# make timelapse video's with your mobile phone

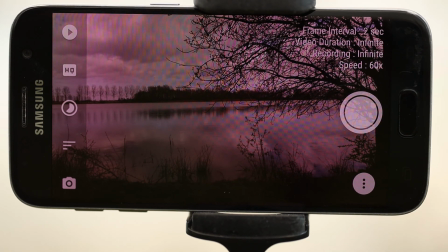4:14 For example, let's say you do 10 seconds and the sky turns red at 9 seconds and then it stops and you have to start all over again, which is pity. And if you put it at infinity, then you can let it go as long as you want.
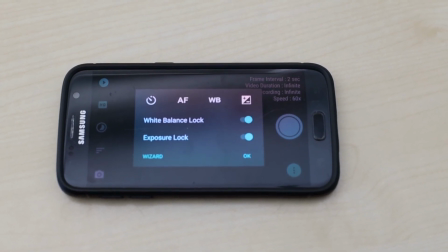4:30 You also have to have the white balance locked, and the exposure also needs to be locked, and the autofocus mode should be off.
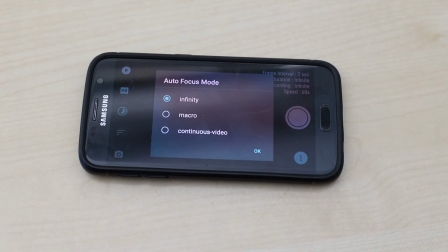4:39 It should be set to infinity or to macro, so it doesn't shift during recording.
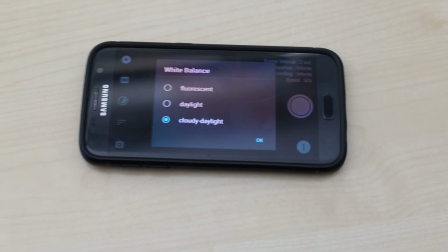4:44 The white balance has to be set according to the scene.
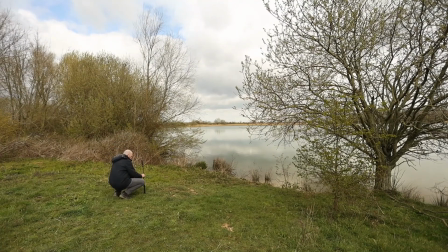The reason I chose this composition, because in the foreground you have the tree, on the back side you have the yellow water plants, and you have the clouds to the left.
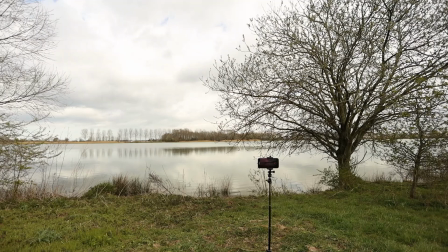5:09 thing that's not so nice about this composition is the weed that's under the tree, but I could remove it, but I intend to leave the plants as they are and look for a better composition if I think this is not good enough. But for this example, I think it's quite nice. So let's see the result.
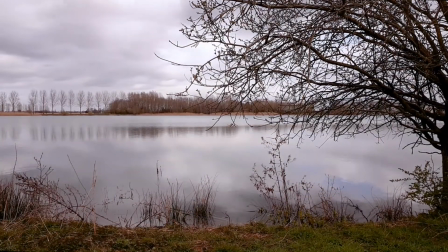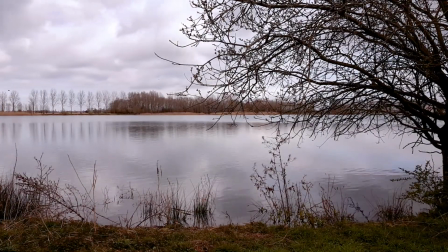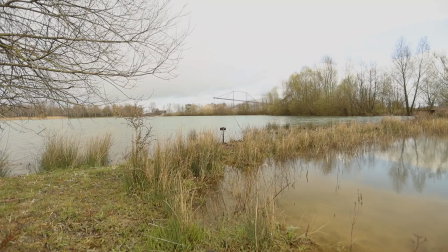5:37 So while I was telling my story, the rain came down out of the sky, so I had to pack up because although my phone is water resistant, I didn't want it to get too wet.
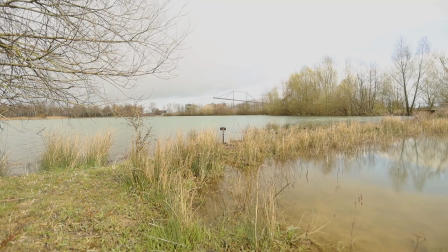5:48 So the rain has stopped and I found a new spot. I'm looking at the sand machine,
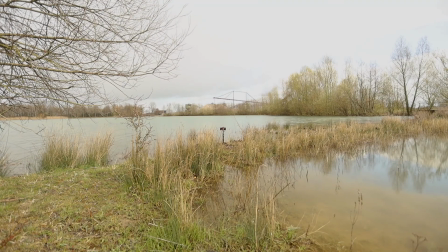5:55 again with some nice clouds, some rain clouds above it,
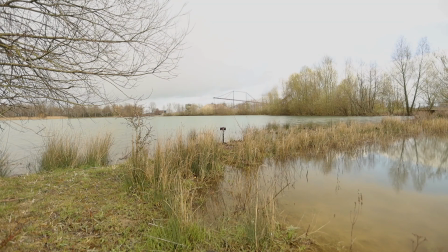5:58 some water in the front, there's some grass coming out of the water, that's also in the front. And let's see how this example looks. Again, the composition is something in the foreground, something in the background, and the sky above where the clouds are coming over.
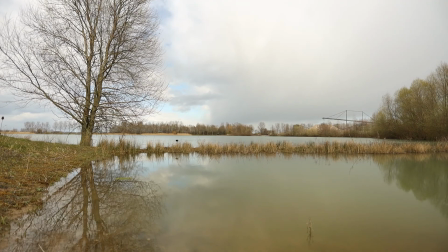6:18 So this is a great example of what I just told about keeping the time to infinity,
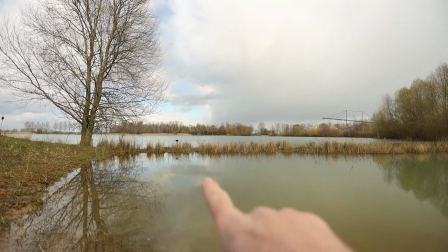6:27 because as you can see my camera is over there and the clouds are,
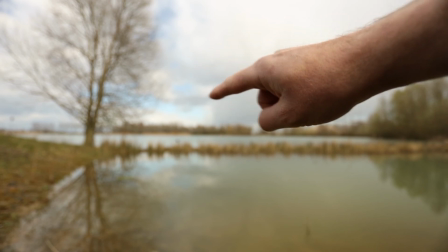6:33 there's a rain cloud passing by,
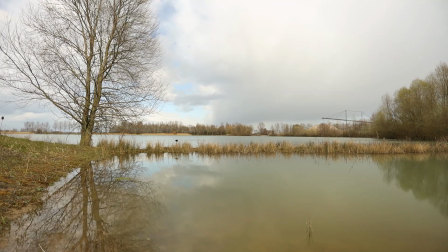6:36 and if it would stop at 10 seconds you won't see the end of the rain cloud, and that's what you want to see in the end result. So I'll keep it on a little longer, a few seconds in video time,
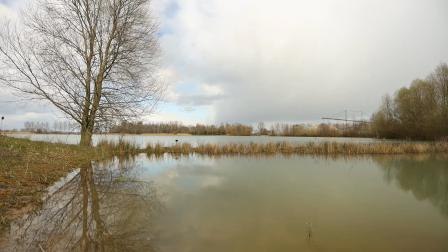6:50 so that's I think about 5 or 10 minutes longer, and let's see the result now.
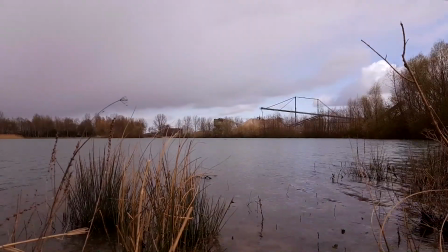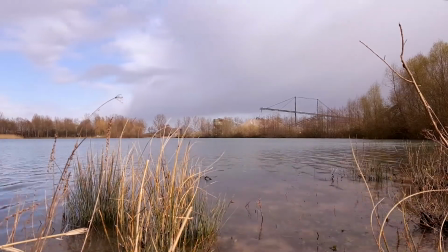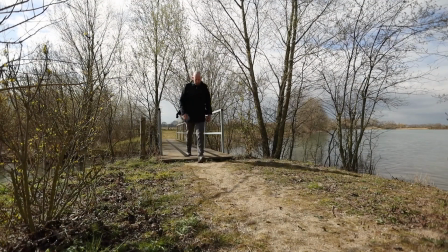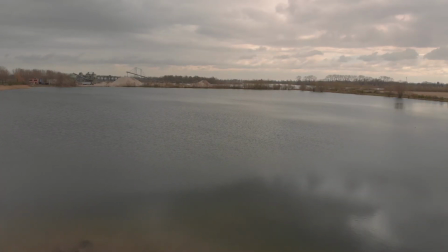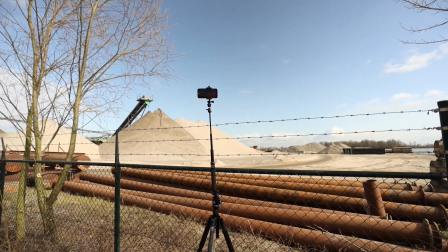7:32 Okay, what I've done here is a bit of a trick. I use my tripod also
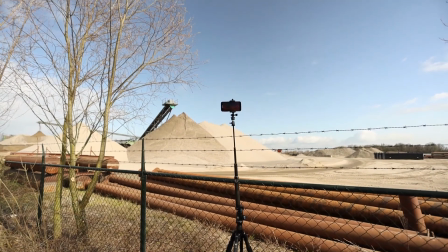7:38 because I want to get over the fence and I want to see the
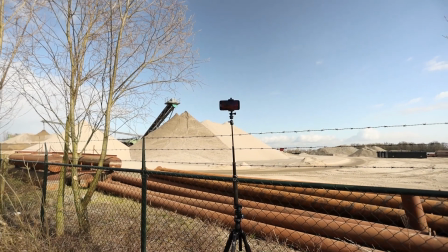7:43 sand falling on the big hill from the machine, and there's the rusty pipes in the foreground.
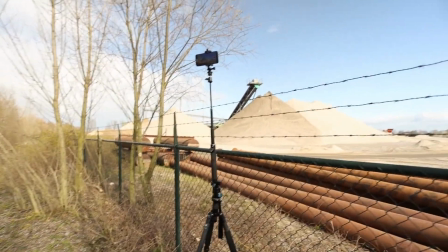7:53 One of the main issues with time-lapse photography with your phone is of course the battery.
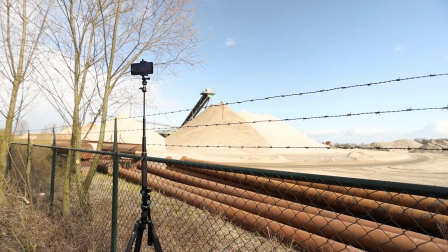8:00 I got a pack with me to recharge it.
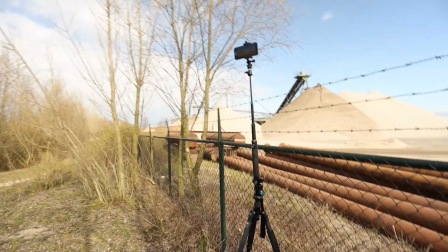8:03 I think if you're going outside to make time-lapse videos with your mobile, you should always bring a battery pack,
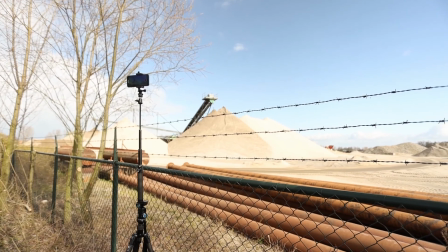8:13 because otherwise after 4, maybe 5 time-lapses your battery will be flat, and well, nobody wants that on his phone,
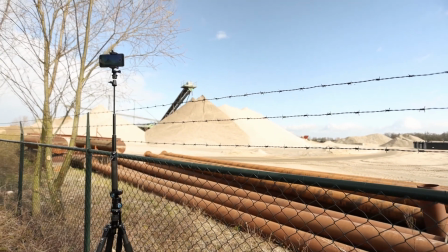8:21 so keep that in mind.